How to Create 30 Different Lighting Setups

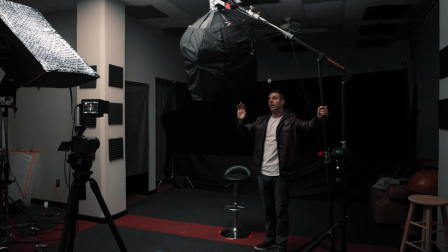413s
And the butterfly light is taking your key light and putting it above your subject, or not directly above your subject,
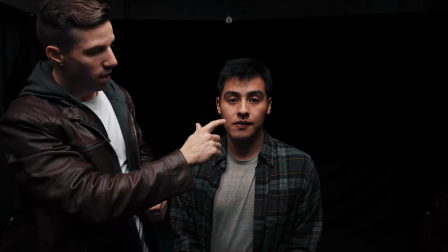421s
a little bit angled and the indicators that you're going to be looking for is a nice shadow under the nose that you do not want to have touch the upper lip and then
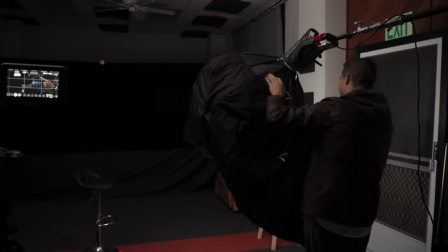430s
an even shadow underneath the neck right here things to think about when doing this is you're going to want a c-stand or something like what i have right
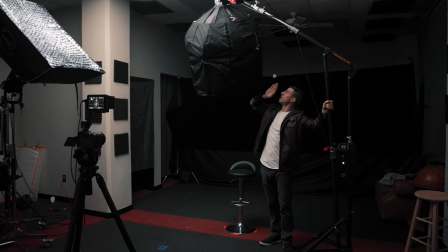437s
here which is a mini max boom you're going to want something that's going to go directly above and then angle like this slightly angled
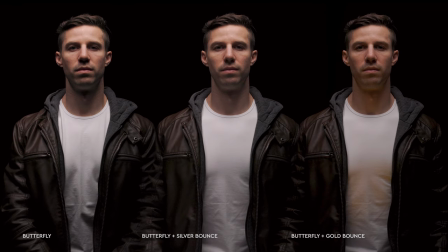445s
and then you're going to see it all right the next setup that we're doing is something called flat lighting and what flat lighting is that you're going to have even lighting on both your key and your fill side so they're going to be identical and the best way to do this is to
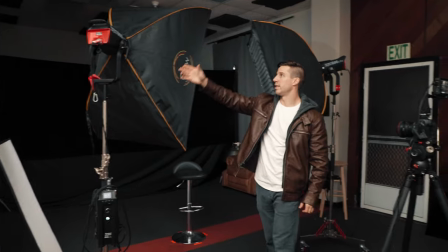461s
have an identical setup and right now what i have is i have a 600d i have a turn on this side and 600d on this side you're
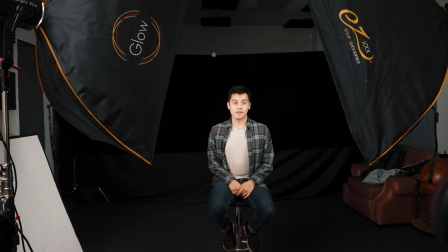469s
going to want them at the same 45 degree angle on both sides same power same height same angle just mirroring each other.
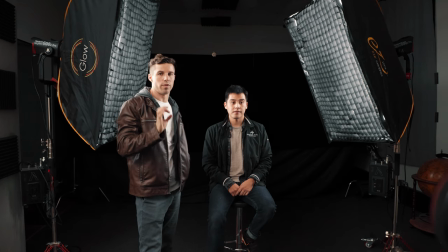479s
Now that we have done the flatlight what I've done now is just
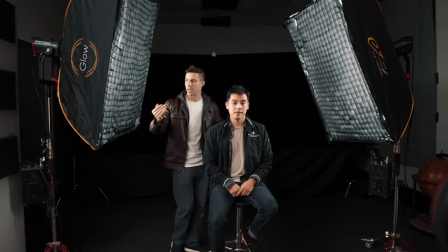483s
rotated the lights or move them back a little bit a little bit behind our subject creating a shadow right here and what that lighting setup is called is badger and I guess it kind of looks like a badger maybe in
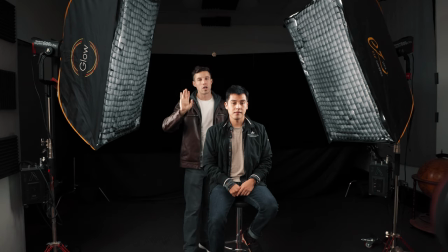498s
the shadow of his face I'm not exactly sure but we have them close to what a flat light would be but a little bit more behind the subject
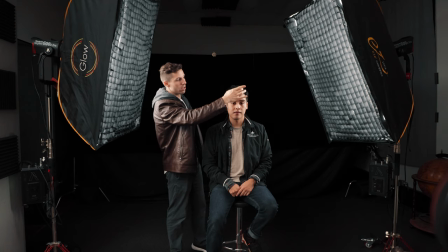507s
and pushing this way and then again it's creating that striped shadow right down there oh i get it because there's a stripe like a badger
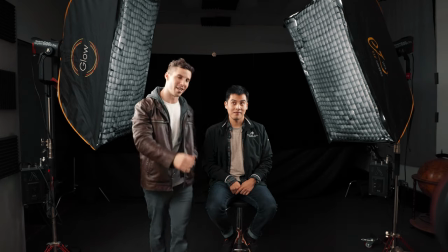515s
that's a stripe right why don't they just call it the scum i guess that's not his feeling there you go all right you guys this is clamshell lighting
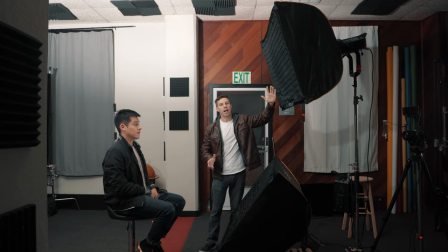524s
and the reason why it's called clamshell lighting is because you have a light pointing up at 45 degree angle and the light pointing down at 45 degrees and it looks like a clamshell with your pearl your
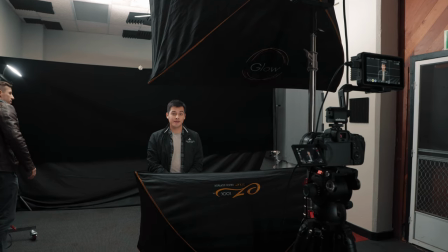537s
camera right in the center this is really great for beauty lighting giving a nice even
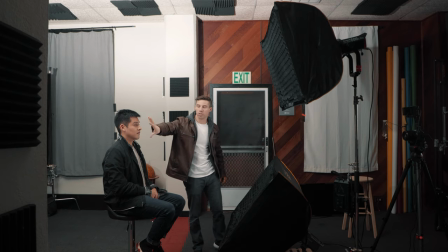542s
beautiful light to the face with a gradient coming off the back because you're dead center instead of having flat lighting so what we're doing is the key and rim and the difference between a rim light and the hair light is hair light is gonna be directly behind the subject,
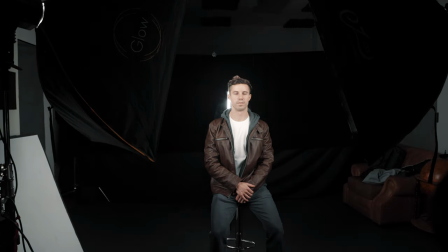562s
illuminating the hair.
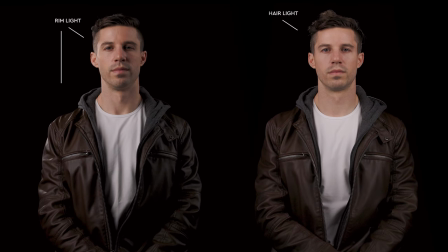566s
A rim light is going to be hitting the edge where it's going to illuminate the side, back side of your subject's face and the shoulder.
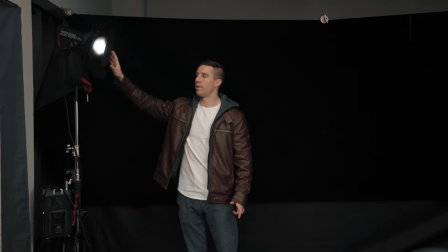574s
So this is a rim light right now.
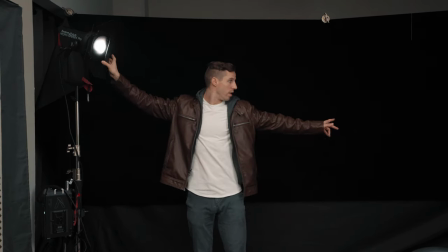576s
We have it on barn doors with a grid because I want to flag off this right here so it's not spilling onto our background.
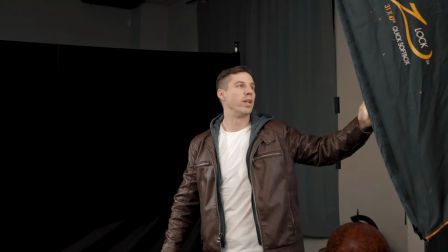584s
And then right here we have our key light, which is just the rectangular soft box with a grid on it. And the trick with this is you're going to want to have your highlight stronger that's hitting right here And then your key light is going to be a little bit darker and it's going to bring from bright to darkness. It's just a different look
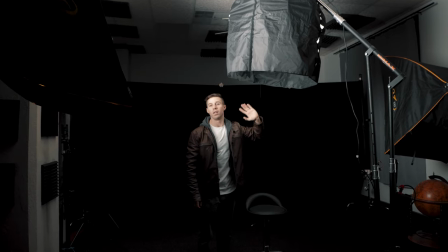603s
All right, the next setup that we're doing is top light very similar to butterfly But now it's going to be directly above and what we have
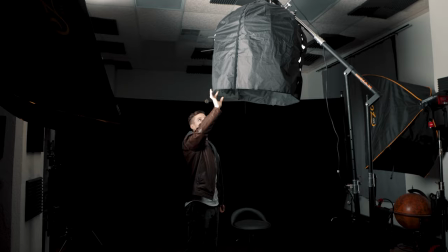611s
is we have our 300d on a lantern with a skirt so that the light doesn't spill out and it's going directly down onto your character very cool for say like if you want to have somebody in a vast
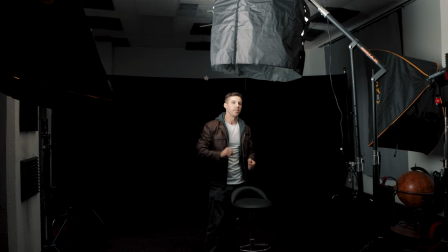626s
dark open space that looks very ominous it's gonna be a very cool set up it's one of my favorite all